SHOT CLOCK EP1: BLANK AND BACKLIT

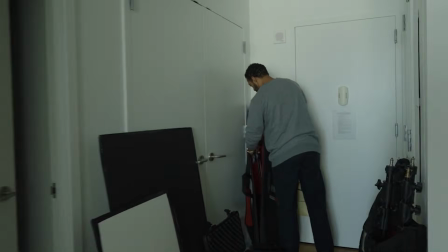So with that, let me take a moment and get our key light set up.
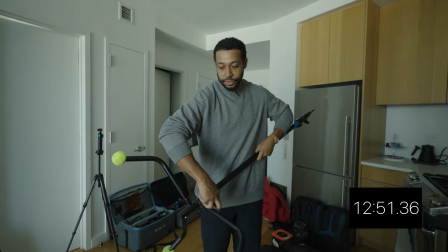Part of the challenge of this thing, again, is to make sure that you are paying attention to the clock,
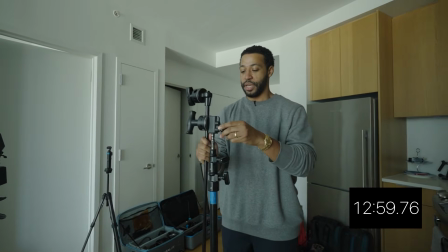because that's the one thing that will be, I don't care how far, how high you climb,
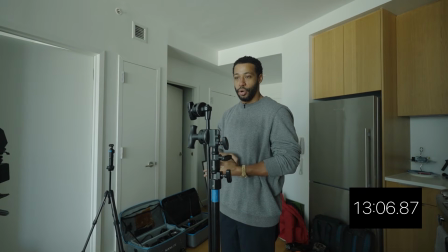so-called, in this business, you are always going to be competing against the clock.
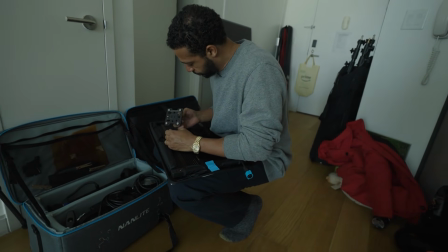One of the key aspects about this light that I'm choosing, and the reason I'm choosing is because of the soft quality of light.
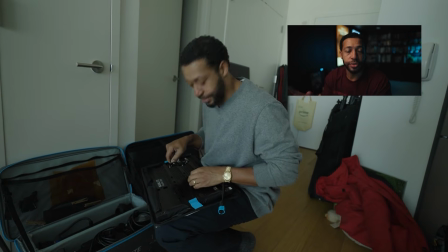Now, this particular light is able to go not only from daylight colored to tungsten colored, but a range in between.
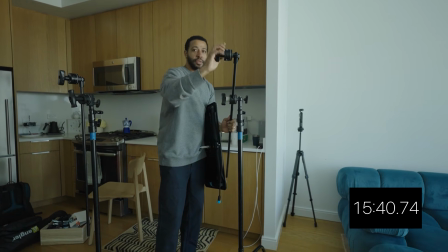Should have these on the right-hand side. Why?
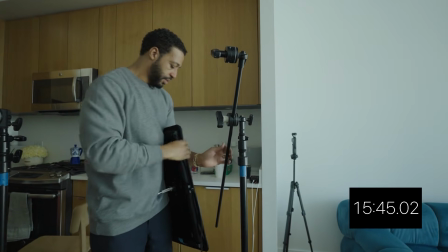Because the weight of the light that it's bearing
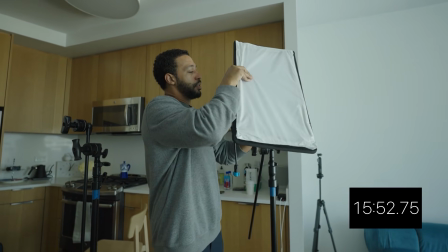actually tightens to the right, not to the left.
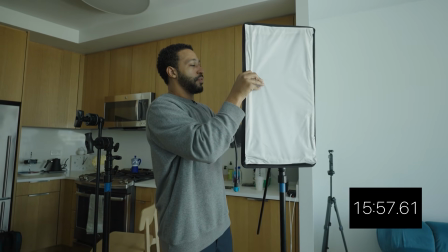So the last thing you want is for something to fall, is for something to become loose.
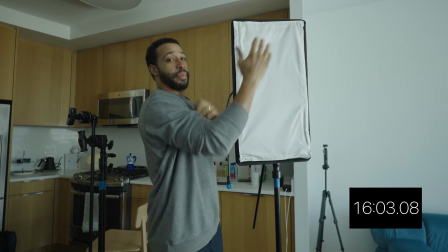So even as the light by gravity is pulling this way, it's also tightening the handle.
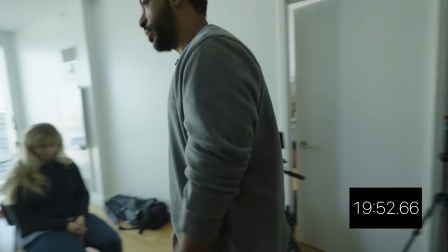Lena, striking.
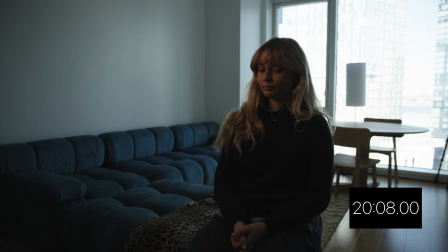Ta-da, we're lit. Now, you saw in the A cam, the light come on, illuminate her face, and bring some ambience to it. What I wanna do first and foremost is change the color temperature to match daylight.
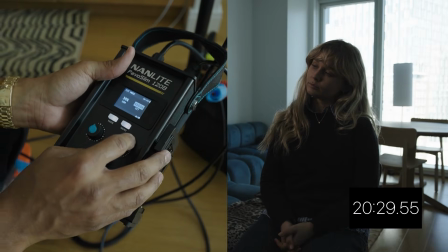Color temperature is measured in Kelvin. The higher the number, the more white the light is.
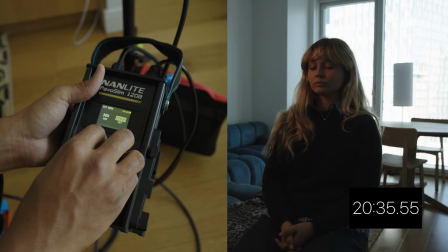The lower the number, the more orange the light is. And so this is to reflect a color temperature.
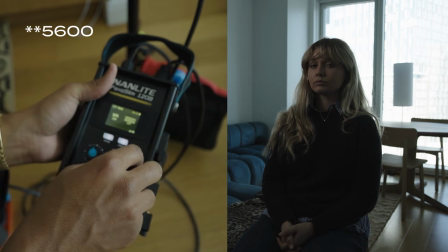So I like to shoot, so 56 is traditional daylight. That's probably matching pretty well with what we see outside.
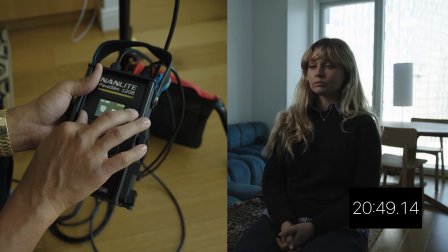I'll keep it there for now. I'll have to look at the monitor and increase the exposure to what makes sense for this room.
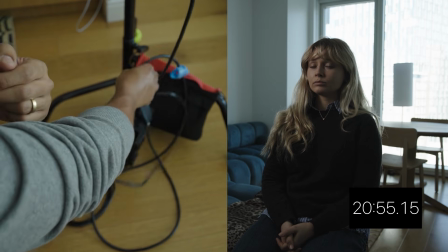But for now, we'll put it at 60% on our key.
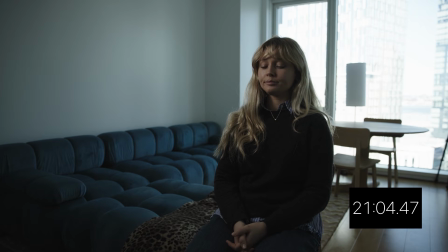So looking in monitor, I also think that this is probably a bit too dark, but we're not done lighting yet.
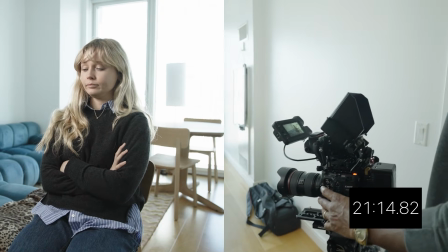Let me just A-B it right here with ND at 2. See, once we take the ND down to 2, we lose the cityscape in the background.
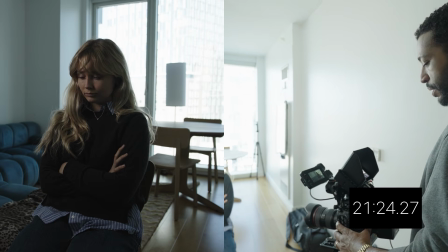We want to preserve that. ND up to 4, we can see the building, and we still need more ambience on our friend Lena.
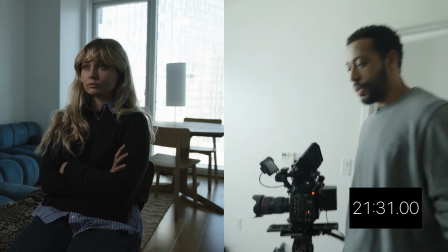So let's crank it up. This is all to taste.
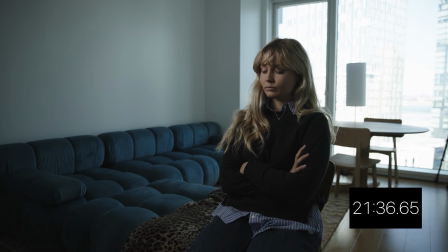One of the things also you want to pay attention to is how the brightness of the light affects the eyes of your talent's vision.
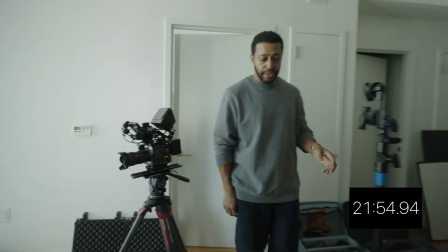Let's begin to add our fill light. Our fill light is going to bring another aesthetic to this as well.
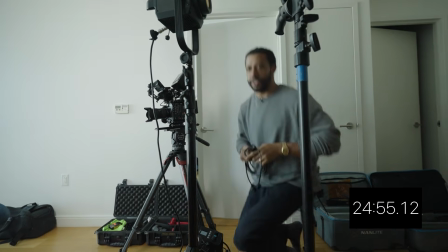Let's see, what is our time check? We're currently at 24 minutes, all right.
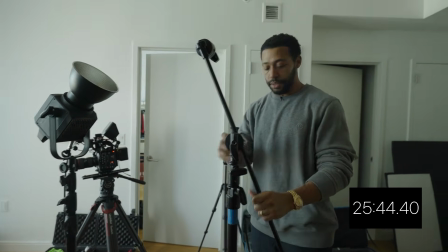I'm choosing this particular type of lighting
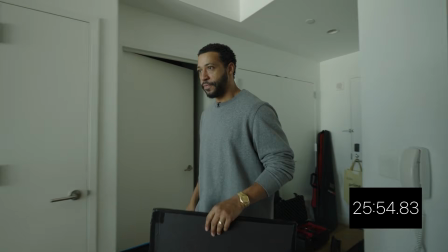because I want to keep the feel in the room of bounced light.
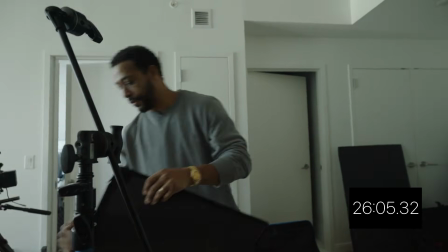Everybody knows when you're watching a film that someone was there to shoot and light it,
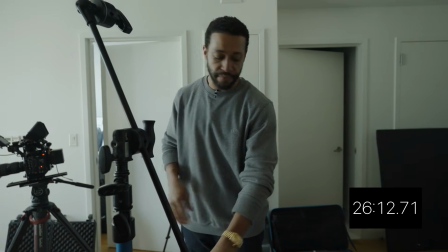although it shouldn't be so painfully obvious that your project feels lit.
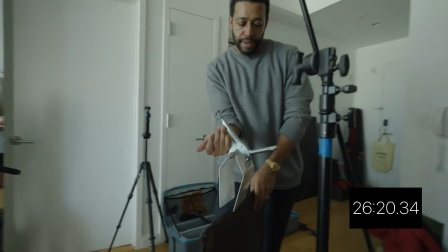You want to make sure that you're maintaining a healthy balance of your artistry without showing your hand.
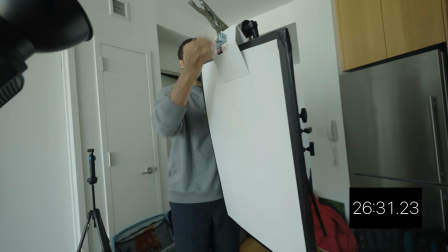So one of the things you can do is take a cue from the environment that you're already in.
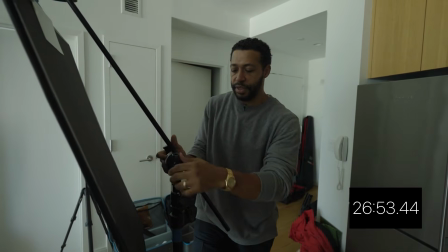And so since we're in a white walled apartment, let's make this feel like the light is coming from a bounce source in the room.
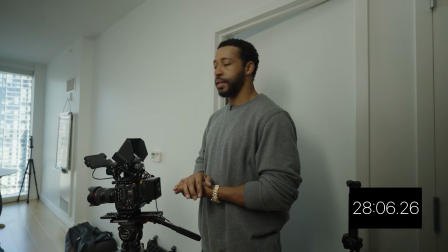Essentially, you are choosing a side of the face for which your shadow is going to fall.
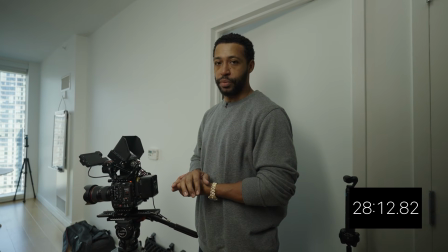Traditionally, and it's fun to break the rules sometimes, but you have to know what the rules are in order to break them successfully,
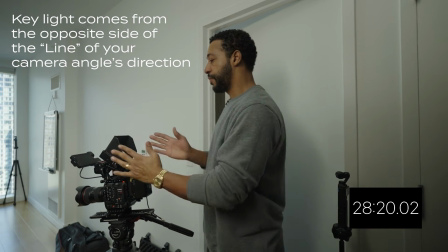is that your key light is coming from the opposite side of the line of your camera angle's direction.
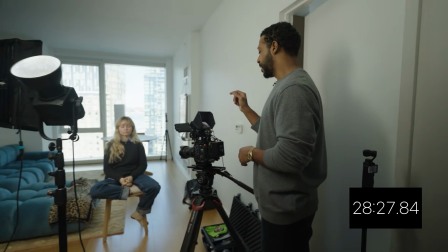So you can see when you look at the A cam that the camera is to the right of Lena.
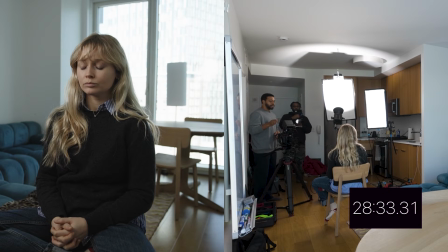That means our key light is coming to the left.
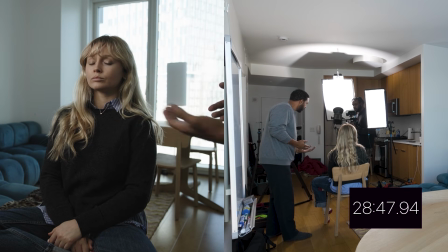Therefore, the light coming from this direction is washing over her face and creating a little bit of drama on this side.
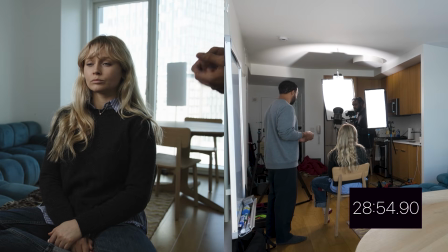Drama, I guess, meaning visual interest. This isn't First 48, but it could be. And that would create a whole different aesthetic.
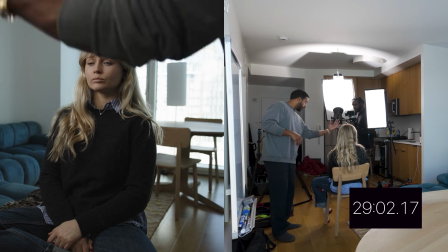But right now we see a really lovely soft light from this unit cascading over her face this way.
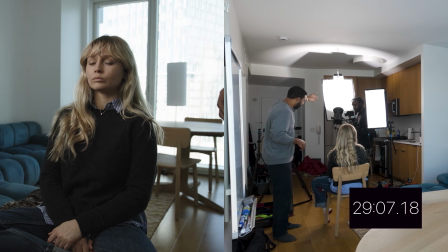Then when you saw the fill light come in, it not only illuminated the scene,
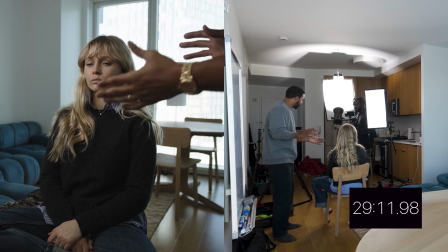but also granted a bit of softness and wrap around our talent's face.
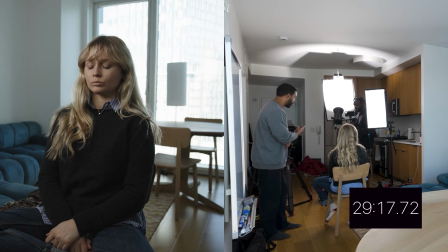So now it's about dialing that in. And that's the part where the time challenge really kicks in.
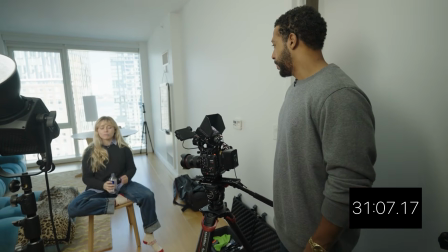Another thing to pay attention to is what's happening in your frame. And this is where designing the background is going to come into play.
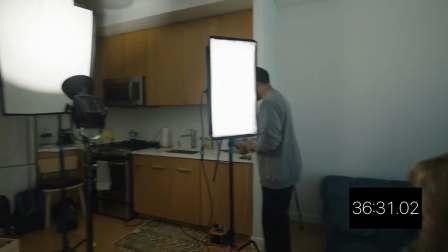36 minutes. So we're not doing awful, we're doing pretty good. Let's see if we can make this scene a little bit dressier.
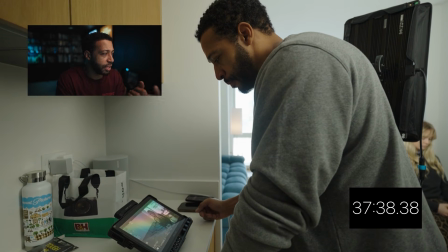Does this composition work? There's really no way to teach precisely what that means because it's
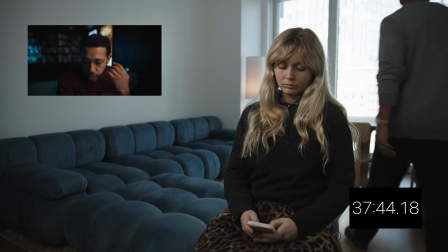informed by a history of viewing lots of images,
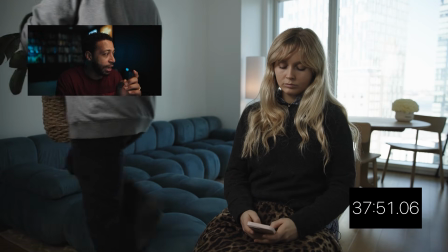the moving picture as well as still imagery, to know how to direct your viewer's eye for maximum communication.
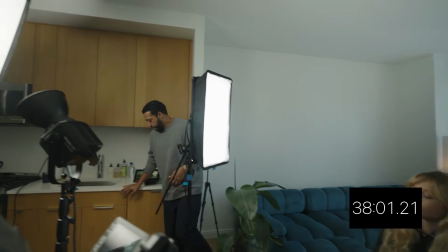And if the plant is in the wrong spot, it's communicating the wrong thing. But we want to continue to keep our attention where it should be, which is on our subject.
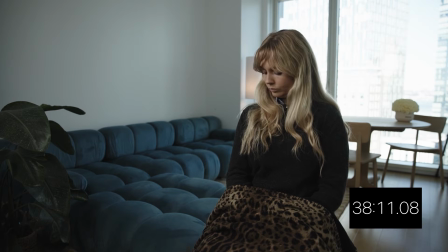And now we got this big old plant in the left-hand corner, which I'm not that much of a fan of. One of the reasons I placed Lena where I did was because of the leading line of the couch.
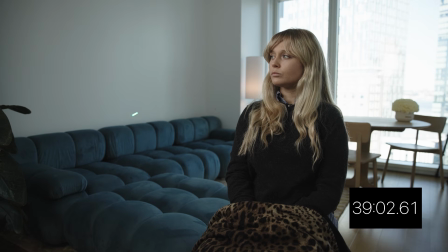So geometrically, the couch is leading us toward her face quite literally, as are the lines in the couch. Not just the rear of the couch, but everything is leading us toward her face. I'm not gonna shine it on her, obviously.
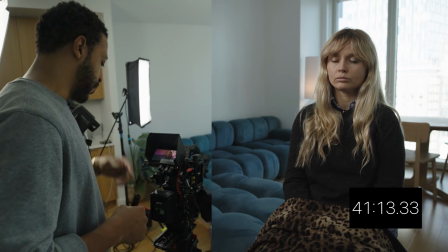How do we feel about that practical? I don't know. Another thing we can do, rather than fiddle with the ND, is we can change our ISO a bit.
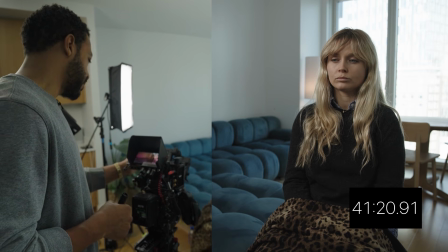There are ideal, or I guess recommended ISO settings for the camera, but I don't mind playing with them.
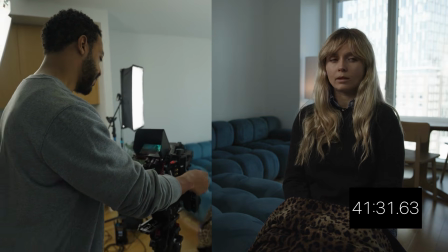Let's take the ISO down to 500. Now our false color reads a little bit better.
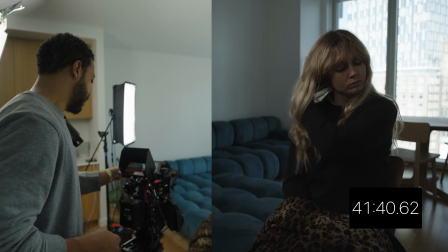Let's take the ISO down to 400. That's a bit dark, but we can remember that we're still only at 36% on our light.
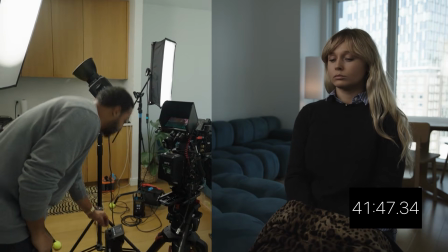Let's take it up to 60% on the fill. That helps a bit.
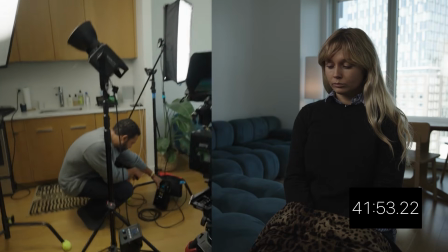Let's take our key light up to, that's at 80. Let's take our key light up to 100.
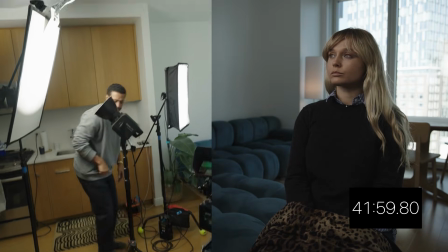Great. How's it for your eyes, Lena? Good. Okay.
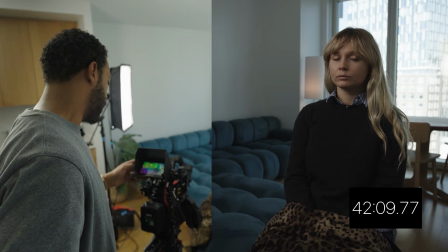That exposure is a lot better on the outside, but do y'all see what I see?
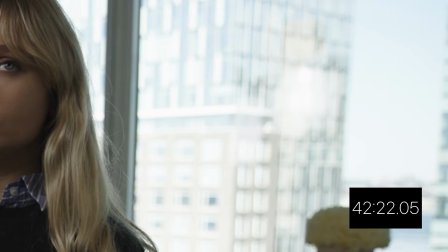There's a reflection in the window of the key light, of the fill light here.
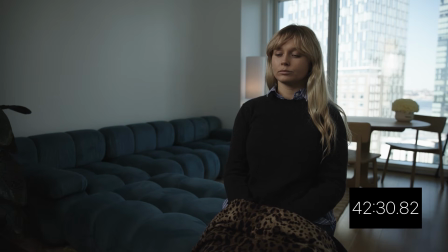You can see my hand going over. Let's see how we can mitigate that. Also, we need a little more fill in our talent space because we did lose a stop or so of exposure from changing that ISO.
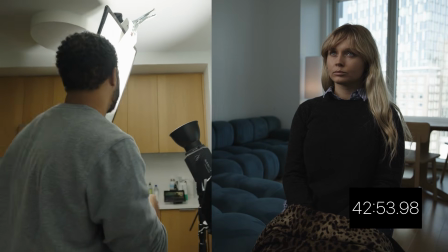Yeah. So ideally, what we would do in this situation, oh, you know what? Maybe I can mitigate it.
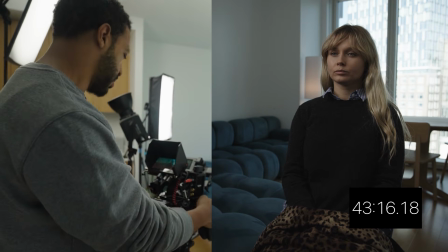What time is it? 42 minutes. Well, it's looking a little dark to me either way. So let's go back to a more manageable exposure index of 640.
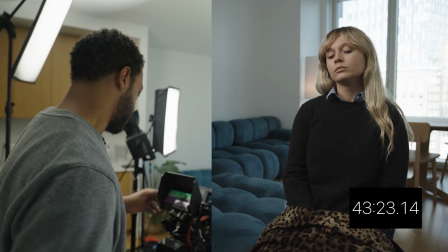I think that splits the difference nicely. Looking at our false color, she's properly exposed.
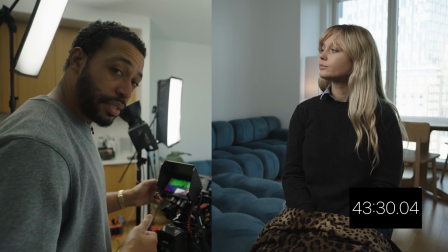Outside is what outside is. But the great thing about these cameras is a lot of these modern cameras allow you enough latitude,
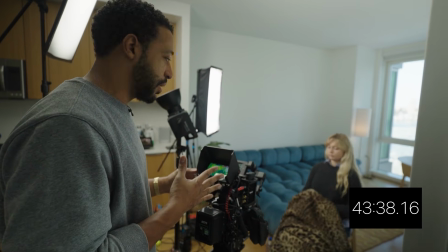enough dynamic range to bring down your highlights enough so that you're not completely out of luck.
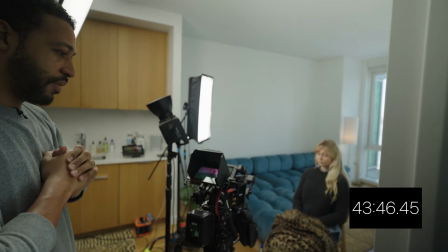Let's see if I have what it takes, time-wise and gear-wise,
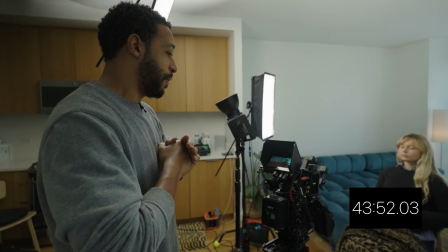to cut down on the brightness of that wall.
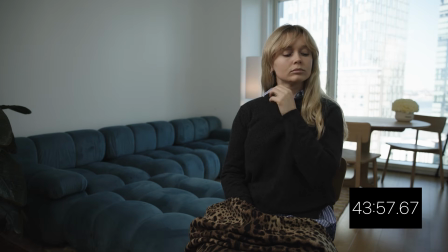I still see the reflection here, but this time challenge is, I guess they call it a challenge for a reason, huh? Negative fill is the opposite of what this light is doing. This light is a positive fill. There's light being illuminated onto a surface, bouncing onto your subject, and filling the image. Negative fill is meant to, without turning off lights, use the blackness of the surface of the material to then cut down on the overall exposure in the room, on the subject.
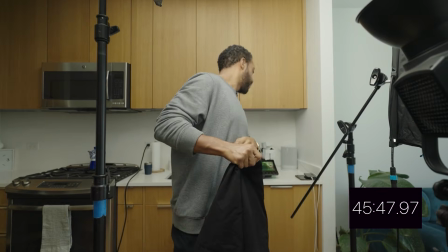You'll see what happens when it gets on Lena's face. What time? 45 minutes. Let's see what we can do. 45 minutes, 1 second.
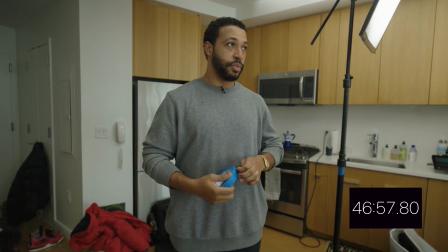This tape I can use to maybe tape the duvetine to the wall.
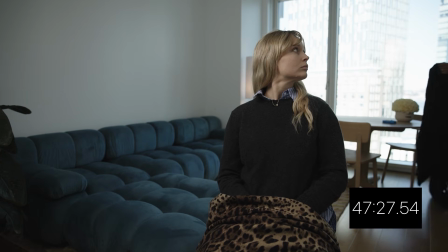I think I would have to duvet the entire wall in order to make that really worthwhile.